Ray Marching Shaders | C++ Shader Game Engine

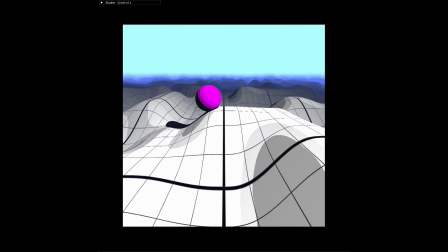Decided to add distance fog and color grading and a tune shader to give the scene some contrast.
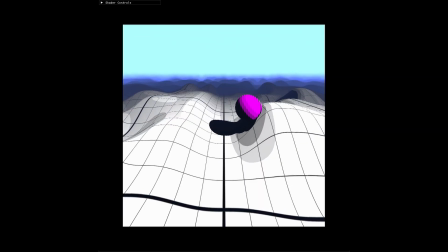Adding a sphere is interesting because you now move your focus away from the terrain and kind of stop focusing more on the sphere.
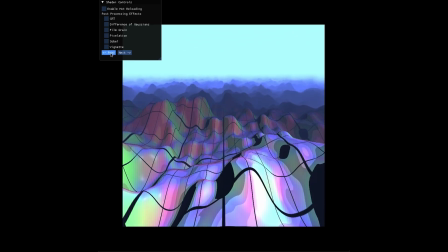After that I try to layer procedural noise shaders on top of each other using a technique called fractional brown in motion.
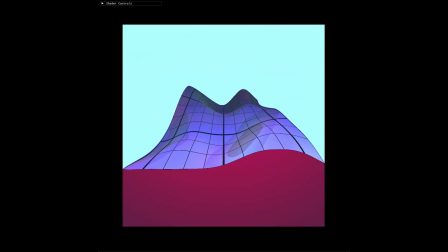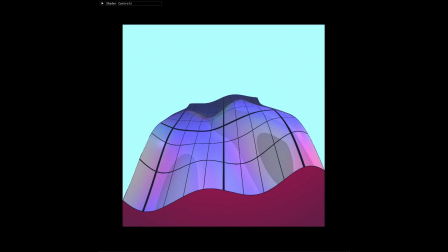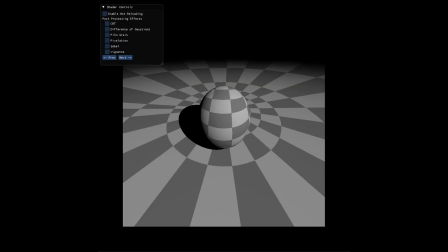And yeah that's about it for
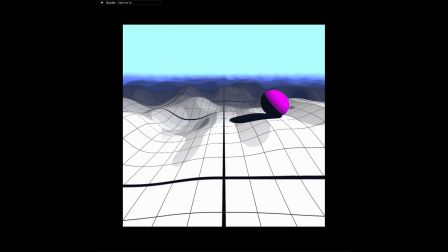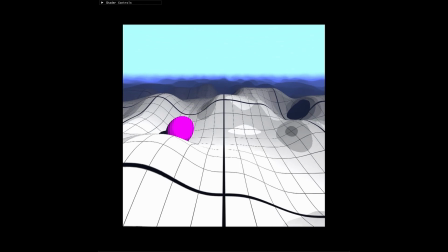this video.